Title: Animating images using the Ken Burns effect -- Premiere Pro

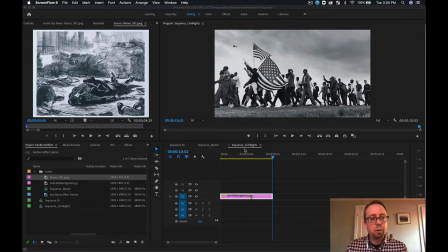0:00 Well, hey there, guys. So, most everyone has heard of Ken Burns and his amazing documentary work. And many people have also heard of the Ken Burns effect. And that's what we're going to be working on today. The Ken Burns effect is basically a panning and zooming
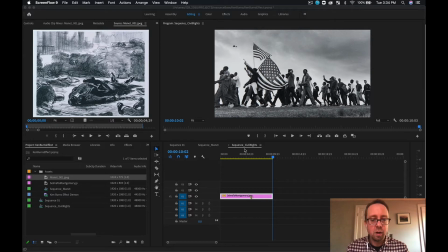0:19 animation action that is performed in video editing software to create a sense of movement in otherwise still images. So we're going to do two animations today, so let's get moving on that.
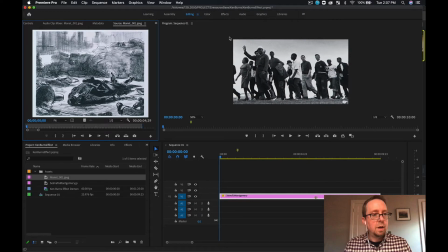0:31 Okay, so here we are inside Premiere, and what we're going to do is animate two images. One is this Manet work right here,
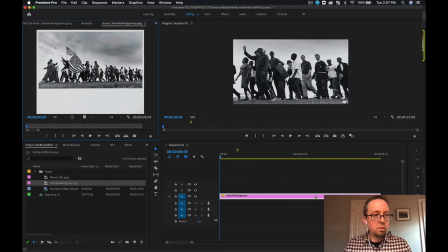0:39 and another one is this photograph from the Civil Rights Movement of protesters marching from Selma to Montgomery.
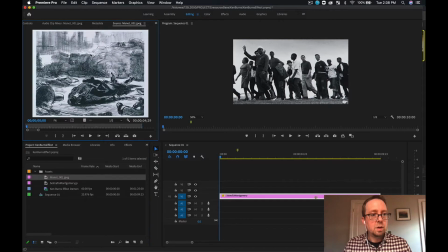0:45 This is a really powerful image. This first one is just going to be a simple, we're probably going to zoom in on this fallen soldier and then do a zoom out to show sort of the greater scene. And this next one,
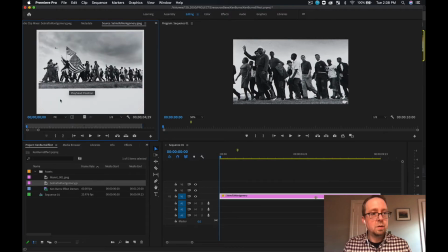0:59 I'd like to create a little bit more sense of movement here, perhaps zoom in on a couple of the characters in here if the resolution is good enough, and then actually zoom out again to show this sort of greater collection of people unified,
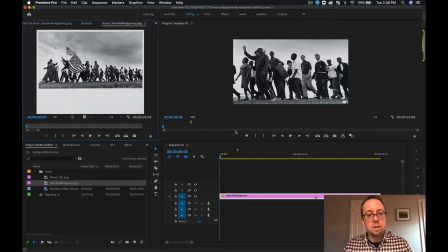1:13 marching towards their goals, basically. And so here is what that looks like in the finished product.
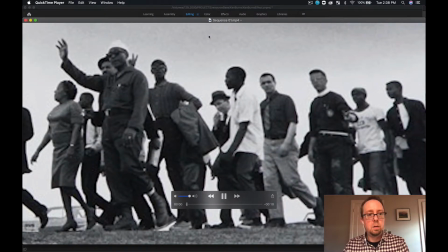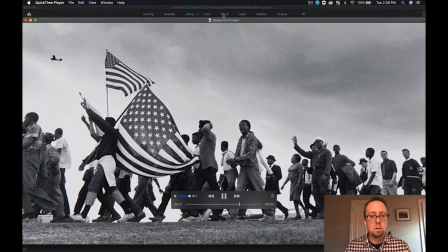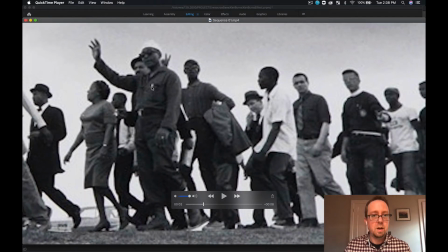1:34 Okay, so what I decided to do is this gentleman and this gentleman behind waving the peace sign, they seemed like very compelling characters to start with.
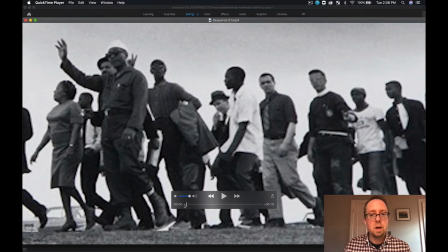1:44 So we're sort of imitating a panning motion of a camera moving from right to left.
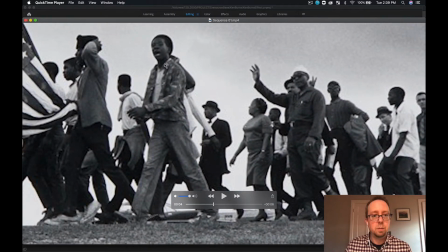1:53 And then I want to zoom into this other gentleman, this young man, who is also just very compelling looking to me.
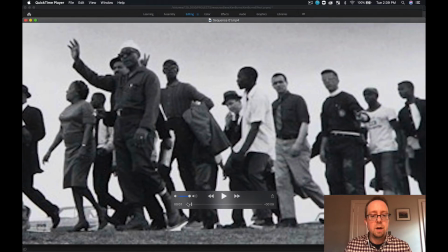2:00 And so we have this pan that
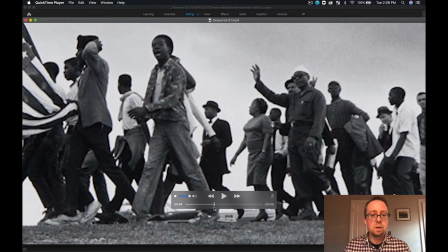2:05 then jumps to a quick pan over to this gentleman, and then we have that sort of continuation of movement,
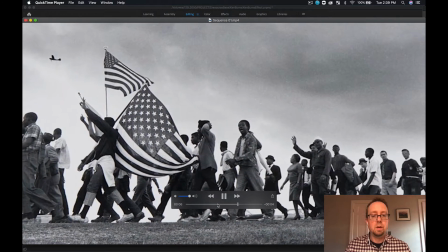2:12 and then we have another sort of quick pan over a few frames that then zooms
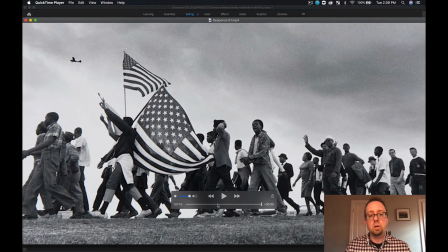2:17 out to the greater whole and as well continues that overarching movement from the camera from right to left. So that's what we're going to do. Let's get moving.
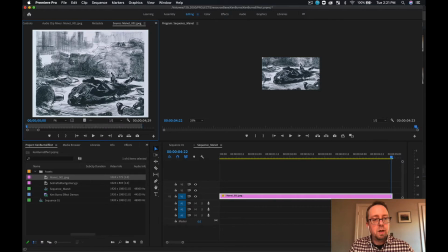2:30 So I just made a sequence for this simple animation that we're going to do first, and this is of this image. And what we want to do is basically start off with a close-up shot of this fallen soldier and then animate to zoom out a bit to show what is going on around him, basically.
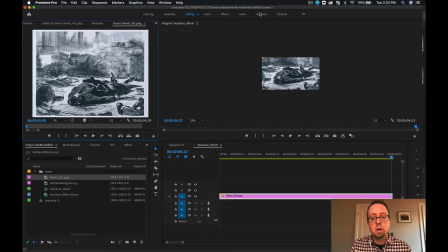2:49 And so many times folks will actually start at the end point of where their animation is and then work to the front. Sometimes it's easier for folks to think that way. And we're going to do that in this instance.
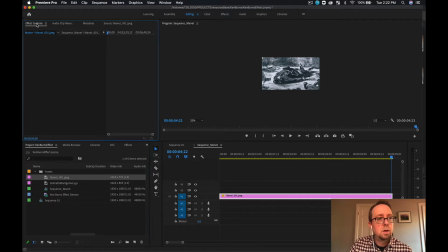3:01 So I'm going to select on Effects Controls. And this is actually where I want this to end up. And notice that my playhead is at the end of the image duration.
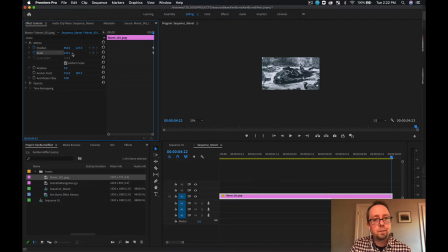3:16 So I'm just going to add a couple keyframes right here. Cool. And I'm going to go back to the beginning. And now is when I'm going to zoom in quite a bit to sort of show the desperation of the scene, I guess, draw some emotionality.
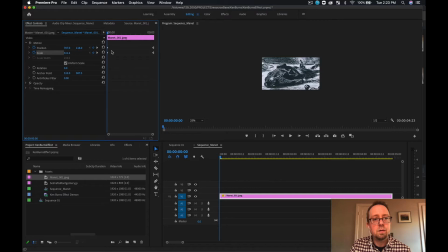3:36 And notice how once we do that, it actually creates keyframes for us right here. So let's take a look at this.
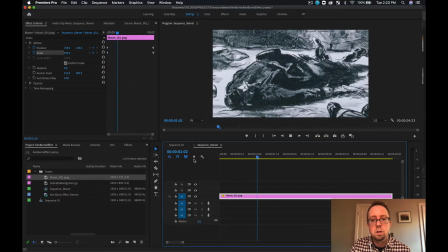It's looking good. One other thing that we can do right here is if you right click on a keyframe,
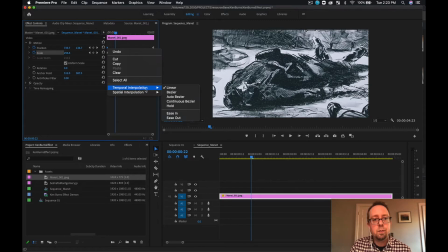3:58 you can change the sort of the form of the line that is being used. A linear is just a very straight linear animation.